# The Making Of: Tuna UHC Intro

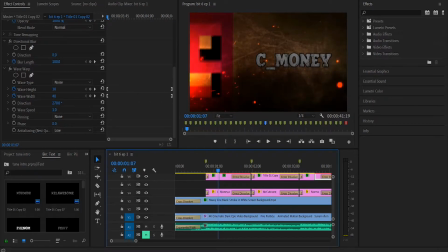[4:10]
And thus, that's what I went with. it added to the intro because if I turn off the wave warp and you just go through or if I turn off the turbulent displace it's just
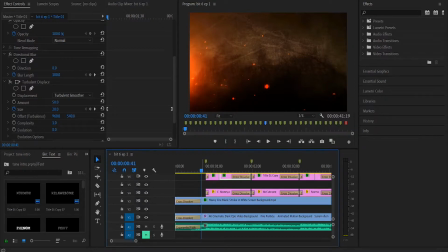[4:26]
there really isn't enough going on in the intro at all to make it very interesting and well adding one little distortion effect really doesn't help that much it's something and it does add,
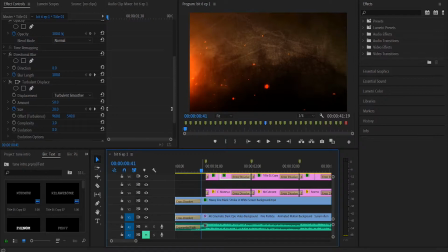[4:43]
it adds something to the intro, it gives something to pay attention to, it's another sync to another beat, that's really all there is to it. So now the other thing I'm going to go over, when we get to this fourth player here, you'll notice that it's actually delayed,
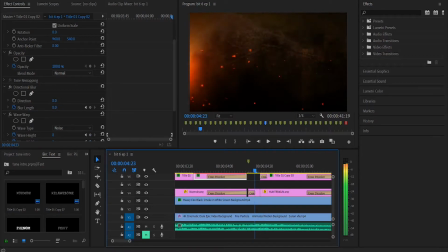[5:01]
so you'll see that this first part comes in, it goes like boom boom, so this first one is a cross dissolve light normal, but it is on 40% opacity, and then you get the full opacity.
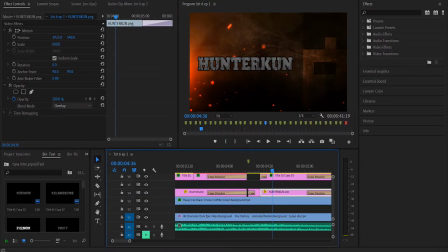[5:15]
However, I forgot to mention this, but the player faces, just similar to the soft light for the cloud background, you have the overlay blend mode for the player heads. If I set this to soft light, it looks a little bit, you can see it better. I think overlay worked better, because I didn't want the player heads to be too visible.
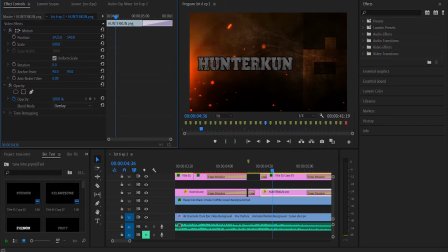[5:34]
I wanted them to be there, but I didn't want them, like, As much as the players are the focus of an intro, I liked how it blended into the background with Overlay more than it did with Hardlight. I like the difference between Softlight and Overlay, and I preferred Overlay, so that's what I went with.
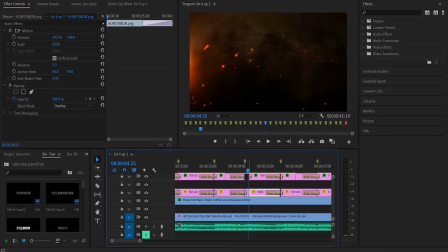[5:56]
I just used the opacity trick to fit the beats of the intro. It happens again here. so that's that and then the intro it's relatively formulaic there really isn't that much to it because it
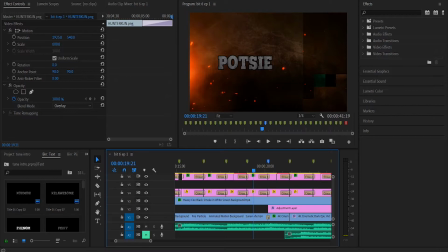[6:16]
I didn't have too much to work with I had a player face and it's hard to really work with them in the same way that you can with renders you can't really have them move up and down like you can render rotate them or scale them I mean sure maybe I could scale them but then it mess up the portions of having them on the side and stuff like that.
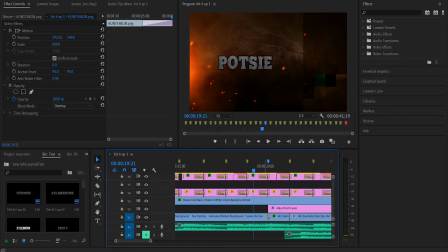[6:36]
The next key thing in this intro happens right here, right around the halfway mark.
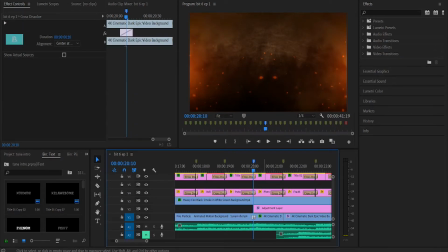[6:41]
So what you'll notice here is that I have a cross dissolve of 10 frames, and then we head into...
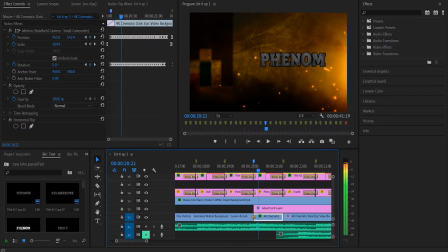[6:49]
It's the same background, but what happens here is that it flips sides. So we have a horizontal flip, and you'll also notice all these keyframes. I have a preset, Jarle's Deadpool handheld camera presets, And I forget which one I use, but this adds keyframes to shake the background.
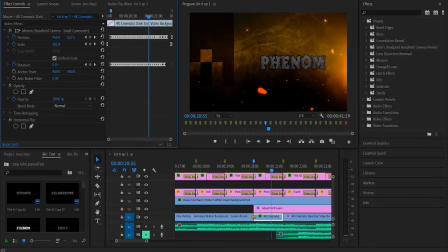[7:09]
If you pay close enough attention, the background will shake. And I think that on this beat right here, there's a little bit of a violin that comes in in the background, and the drum also gets hit pretty hard. Like, it gets hit on all the player transitions between player faces.
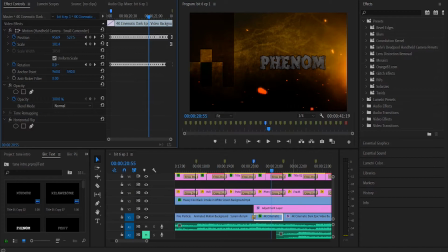[7:27]
But on this one in particular, when the violin comes in, I wanted to accentuate that, because that's an important beat. So I did that by rotating it, and I also did that with screen shake, and it's also slightly scaled up. You'll see that it goes from 105 down to 100. There's also a slight rotation on it as well.
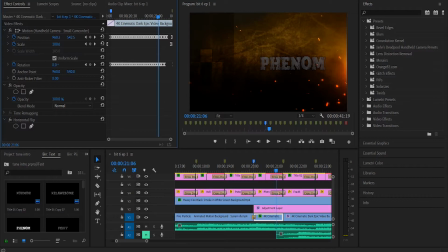[7:47]
With the preset, though, sometimes it will create black bars on the edge, which I actually had to manually go through all these keyframes and make sure that there were no black bars, basically.
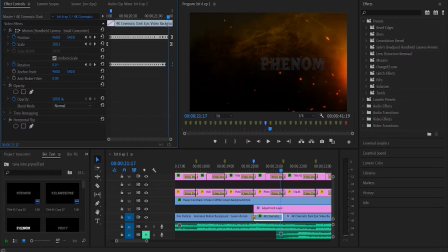[8:05]
So you'll see that these numbers at the end, they all get very close to the default, which is the 96548, so like 959.6, five like within two positioning units over so i like by the like over here it's pretty far apart
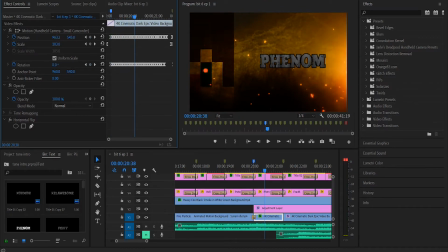[8:23]
not super far but there's still enough distance apart to see that there's movement going on um and then the last part on this beat where the violin comes in we have an adjustment layer and this adjustment layer if i zoom in it is lumetri color so gold western universal and there's actually two of them.
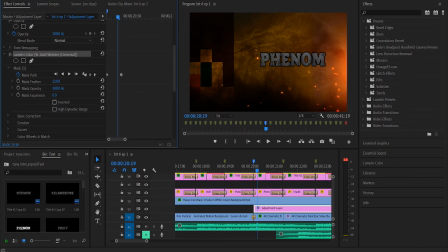[8:45]
There isn't anything with the motion and the opacity or anything like that. All this is if I, you get the metric presets with Premiere, and if I go to Speedlux Universal cameras, it's in one of these. I don't remember which one.
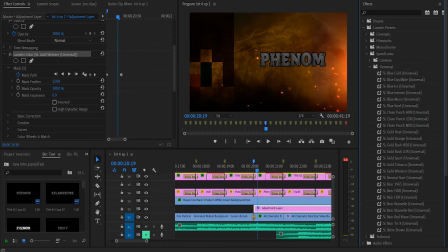[9:07]
it's in one of these speed looks ones I think I sell gold western universe yeah this one right here
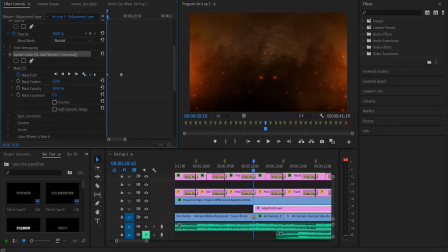[9:17]
and that just adds a more western look to it and what I did is I masked it so it's it's off the screen at the start but on the drop it starts to go in from left to right I would have tried to add a feather to it but I don't think it entirely worked there there is
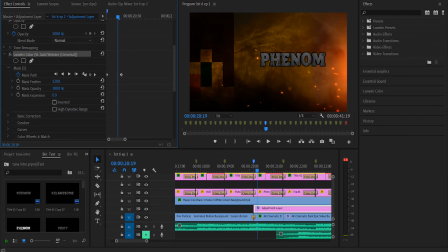[9:33]
a feather on it but it's a little bit hard to notice it um and what this does this darkens the colors even more so um yeah i
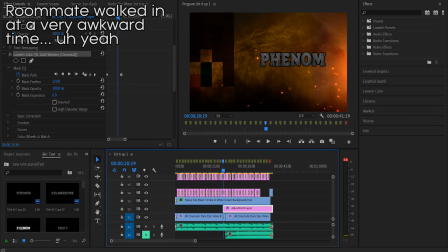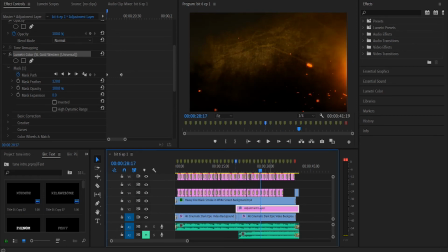[9:59]
think that's about it i don't yeah i didn't really do too much else with this intro um i added this fire at the end
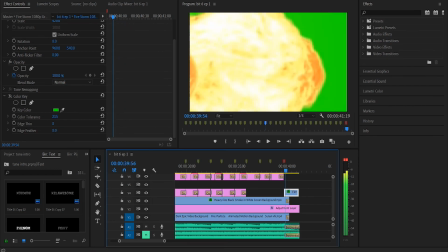[10:11]
kind of just as like a different uh transition out um as you'll see i have the color key turned off right now uh the color key allows you to green screen and this fire effect it's just a different transition
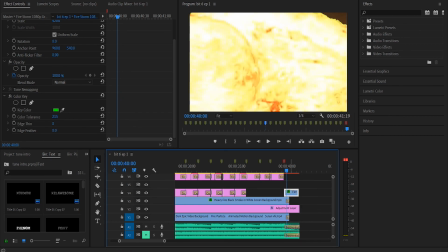[10:27]
instead of just a fade out i figured i'd add something a little more creative to it but
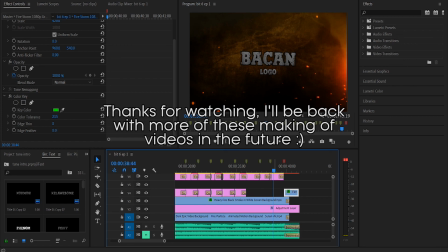[10:37]
yeah that's about it for this intro so Mm-hmm.